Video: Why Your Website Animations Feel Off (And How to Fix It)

Have you ever worked on a website animation that just felt a little bit off? There is a big chance it was due to the easing. It is the thing behind an animation that can make the difference between something feeling cheap and just not so well done, or polished and really well executed. Today I want to show you guys a tool that we've been working on that is going to help you make animations that fall into that second category.
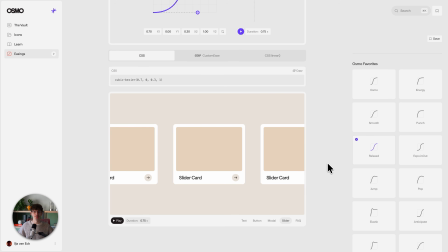So let's talk a bit about what easing actually is, because every animation has a start and an end point. The easing curve is deciding how your thing moves from point A to point B, sort of the personality behind everything.
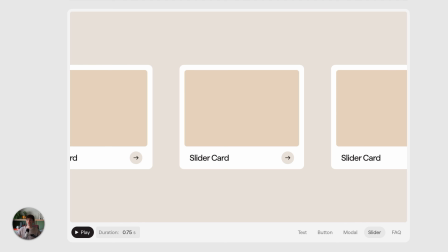Maybe it starts very gently and eases, maybe it actually eases only towards the end and it starts in a more punchy way. Or maybe actually your animation moves past its endpoint and then snaps back into the position.
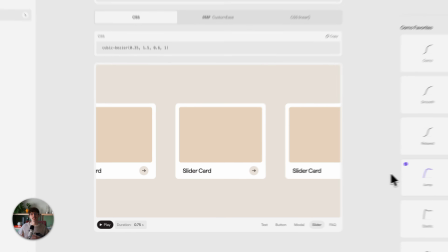The same animation with a different easing curve can have completely different feeling to it.
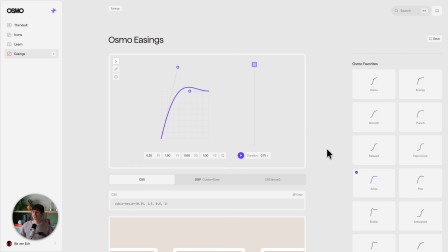And the way this is visualized is through something called a cubic Bezier. It's a mathematical way of displaying how an element moves from point A to point B on a coordinate grid. So your first coordinate over here is point A, and the second coordinate over here is point B. These two control points decide how the curve behaves,
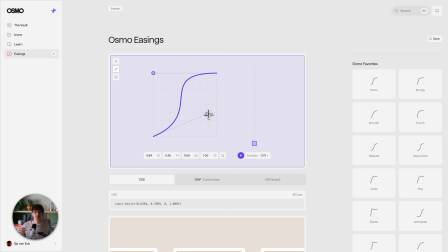and thus how your animation will move and transition from point A to point B. Again, you're really deciding the personality of the thing here. Your brain actually picks up on all of these differences instantly, because in our real world, nothing moves in a linear way.
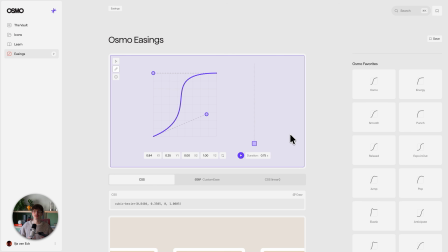Things have weight, momentum, and friction. So if things do tend to move in a linear way, it feels robotic. In the 1980s, two of Disney's animators, they wrote a book about the 12 principles of animation. And this is all about how they would make their characters, which were hand-drawn, still move in a way that felt human and alive. And yes, it's an old book, and it was about cartoons. But many of these principles, they still apply to web animations that we're making today. That would be a topic for a whole other video. So if you'd be interested in that, do please leave a comment below, and I'll look into making a video about how these principles apply in today's world of web.
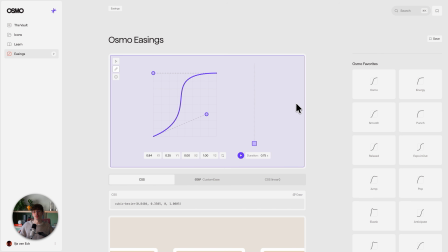Before exploring some more of the features of our tool,
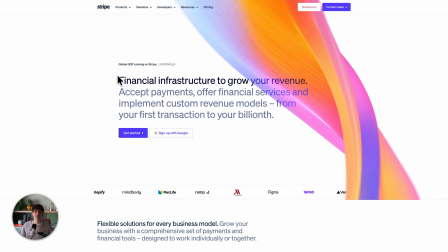I actually want to have a look at some example websites and just have a look at how some popular sites treat animation and easing in their UI.
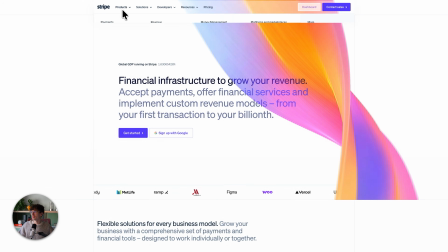A very popular example, especially for their menu, is Stripe.
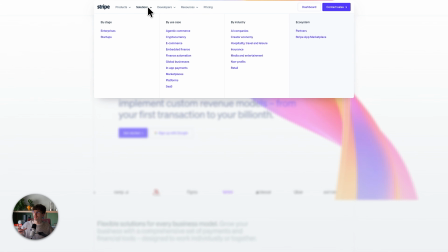When navigating between the tabs over here, there is not that much of an expressive ease to it, but there definitely is some ease in-out element to it. So that stuff does settle nicely into its position. It's not a completely linear ease.
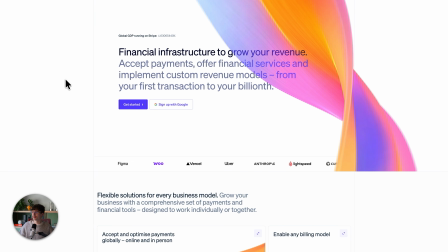A linear ease example actually would be the marquee down here.
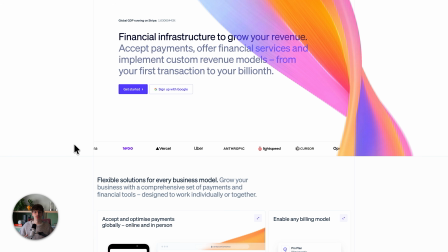This is an animation that needs to run infinitely, so it should not have a visible end or beginning point. So there should not be any, curvature to the cubic Bezier.
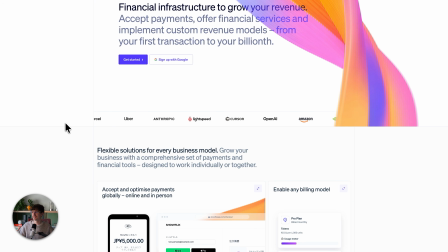So this is actually probably the most common use case for a linear ease. And I think probably also the only place on the web I would use it.
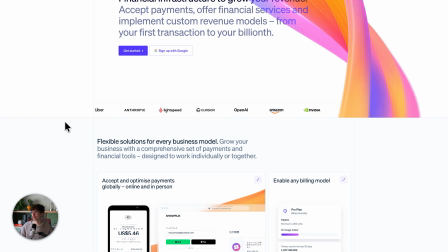Maybe there is one exception that we'll get to later.
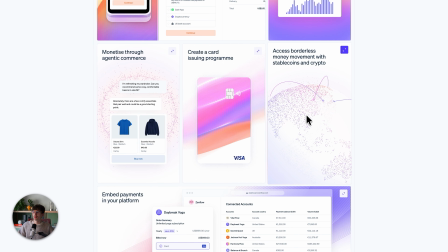Down here, for example, we can see the same principle applied to the globe, which is spinning with a linear ease, while the UI elements that move across this path actually have quite a strong ease in and ease out element to it. So they start very slowly, they move across the curve and then sort of settle into place nicely towards the end.
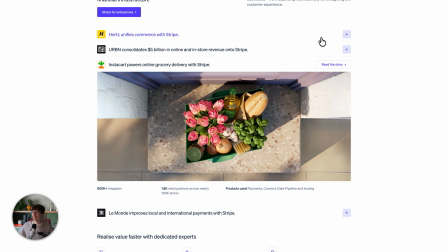Also over here, there's an accordion. And this accordion, again, doesn't have too much of an expressive
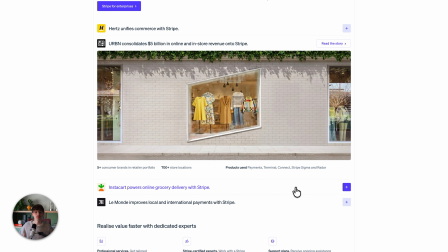easing character to it, but it's Stripe, so I don't expect this to feel very alive and crazy. It needs to feel subtle.
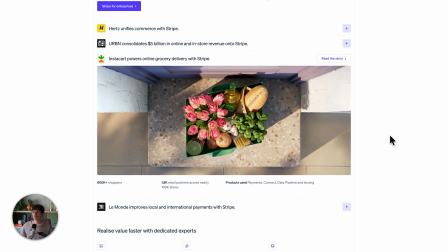I actually checked out with Inspect Element, and this one matches a Power 2 in-out ease from GSAP, which we actually have in our tool.
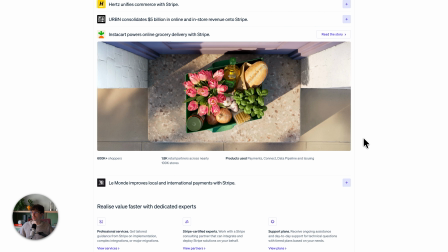I'll show that in a second.
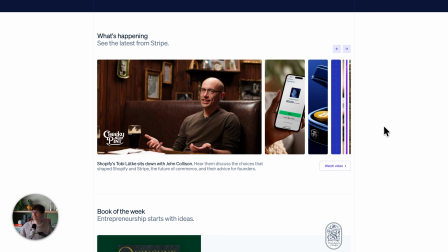And down here, we have this really nice slider, which actually has quite a strong ease out, I'd say.
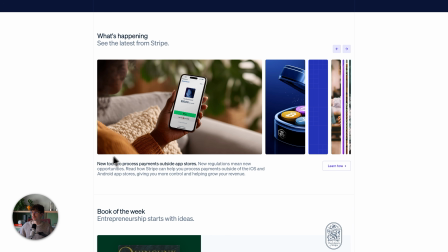If you pay attention to the left side over here of this animation while I'm switching sides,
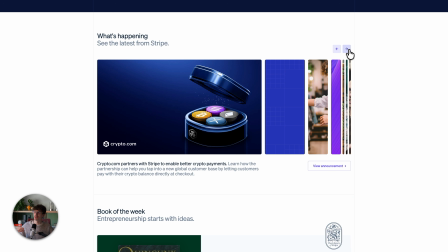you actually see that the animation starts with no easing in whatsoever.
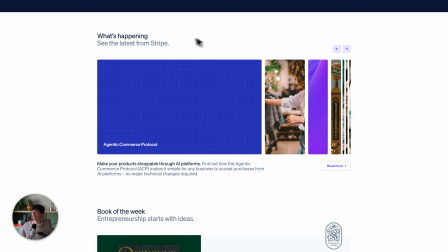It starts super fast and then sort of gently eases out towards the end.
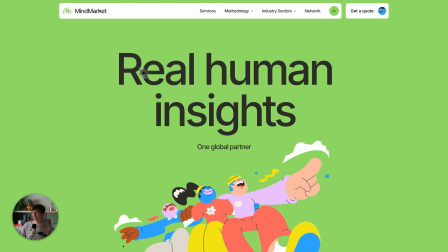So that's for Stripe. Now I want to have a look at a second website over here by Louis Paquet and Pierre-Luc Cosette, I believe it is.
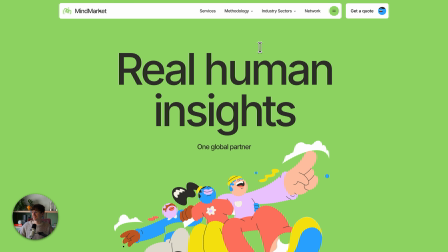Sorry if I'm butchering the French name, but last year they launched this beautiful website for Mind Market, which, as you can see, has a very expressive design style to it, as we'll start scrolling as well.
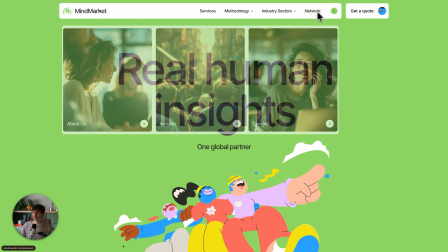But in my opinion, they beautifully mixed a bouncy and playful character with something also very polished and,
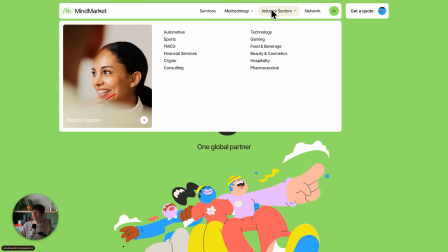nothing too crazy. For example, on the reveal of all these list items, you can see that they have a really nice ease out as they settle into their place. But the background element on the button over here, and especially noticeable here on the menu button,
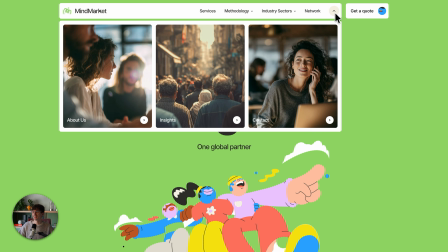has this really cute bounce to it. So there is like a lot of personality in these small elements,
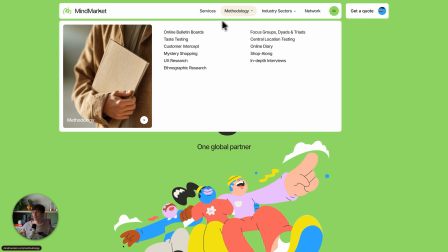but you obviously don't want the major UI elements that need to take care of navigation to have this sort of bouncy and distracting movement to it. So I think they did a really tasteful combination of two different easings over here on this website.
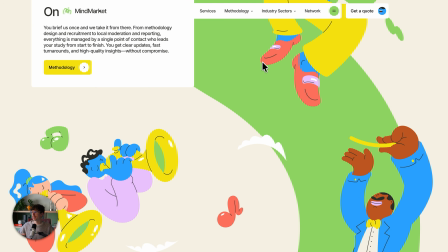And as I'm scrolling over here, you'll also notice that some elements are going to be bouncy and,
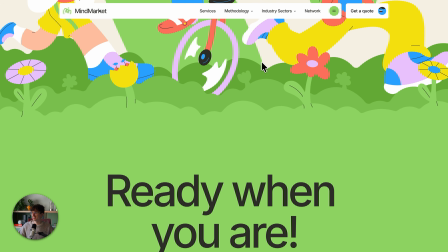you know, just feeling very in tune with the visual style of this website.
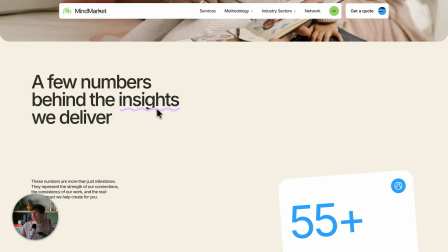Over here, we have another nice example of a linear ease going on that needs to feel infinite.
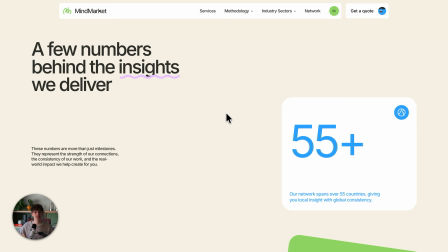And actually, I just talked about what the other use case for a linear ease could be, and that is stuff that needs to be synced perfectly to scroll.
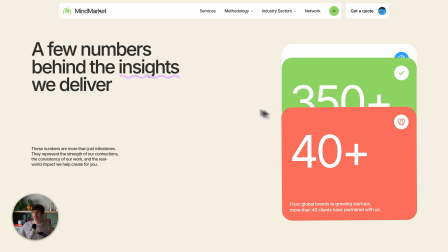Right over here, it does feel really smooth as I'm scrolling to it, but that is because the entire website has smooth scroll applied to it.
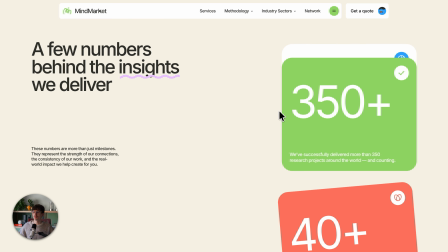And if you then want to link stuff to your scroll position, like these cards,
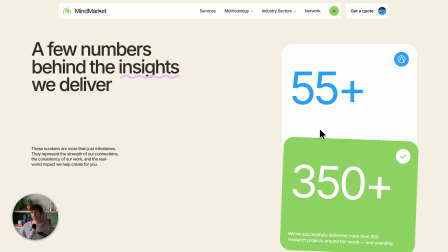the best thing is actually to set their easing to be linear so that it like perfectly matches the momentum and speed of the user's scroll.
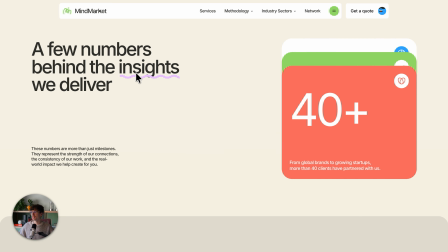So that would probably, together with a marquee effect over here, be the two only use cases that I ever use a linear ease.
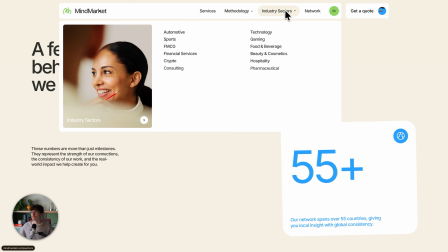For all other things like menu reveals and, well, basically any UI animation that you can come up with, I would apply a nice easing curve that matches the art direction of the website that I'm working on.
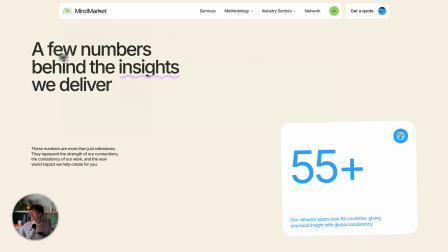So let's have a quick look at the easing tool then.
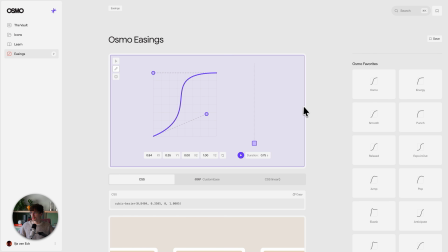Right, I was showing you some quick previews during the introduction, but this easing curve, the cubic Bezier visualization, is nothing new. It's not like we reinvented the wheel. There's many of these editors online.
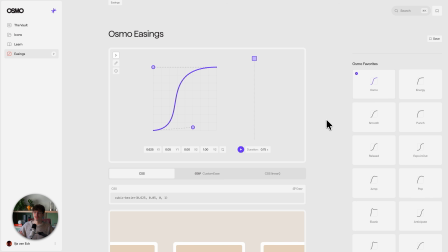But our power over here is that we have collected over 50 presets and curated our so-called Osmo favorites, as well as we've imported the most popular ones from the basic GSAP ease pack. So I was talking about the Power 2 in-out by Stripe.
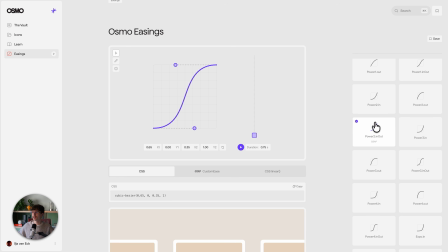If you want to use that as a base or maybe just as is for your project and you want to see it in action over here, you can use it. We've taken some of the eases from Figma. So maybe you're working with a designer who has given you a nice prototype and you want to have the exact easing value applied to match their prototype.
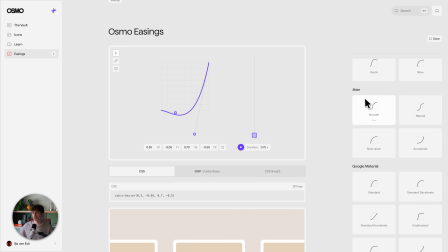You can use those values as a starter over here. Same goes for jitter, and we have also included some Google material presets. Our favorites are of course also here on the top. The main one being our Osmo Ease, and this one is actually also applied on our very own website.
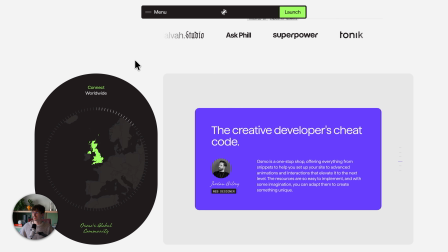I think a nice example of that is this testimonial slider over here, where both the animation inside the map as well as the cards rotation, they all use that exact cubic Bezier value.
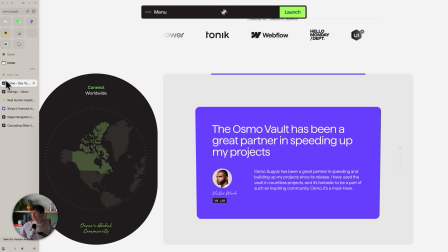Also here for the menu, it all uses that same distinctive easing that you can now also use for your projects.
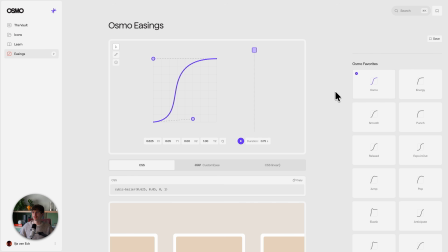Now, of course, having all these presets is nice, but maybe you want something custom and bespoke for your own project. Maybe you like this, our Osmo Ease, but you wanted to ease in a little bit more. And you could just simply drag this control point. And as you see, I'm changing the X coordinate of my first handle, and it already is a lot more of a dramatic ease in.
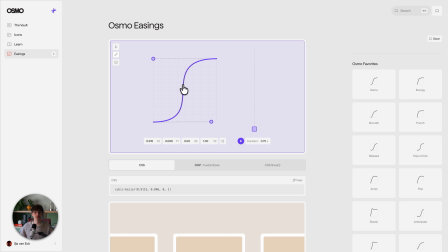Now, this one has an almost vertical line towards the middle. So the major part of the movement will feel almost instant. And then again, it has a really strong ease out to it. Now, there's all sorts of keyboard shortcuts in our tool as well. So you have spacebar to toggle your animation.
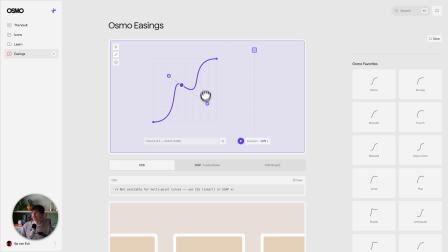You can actually add more points to it as well, in case you want to come up with some crazy ease that is not possible with only 2 control points. You can create a custom SVG path and see your animation play over here on the right as a quick preview.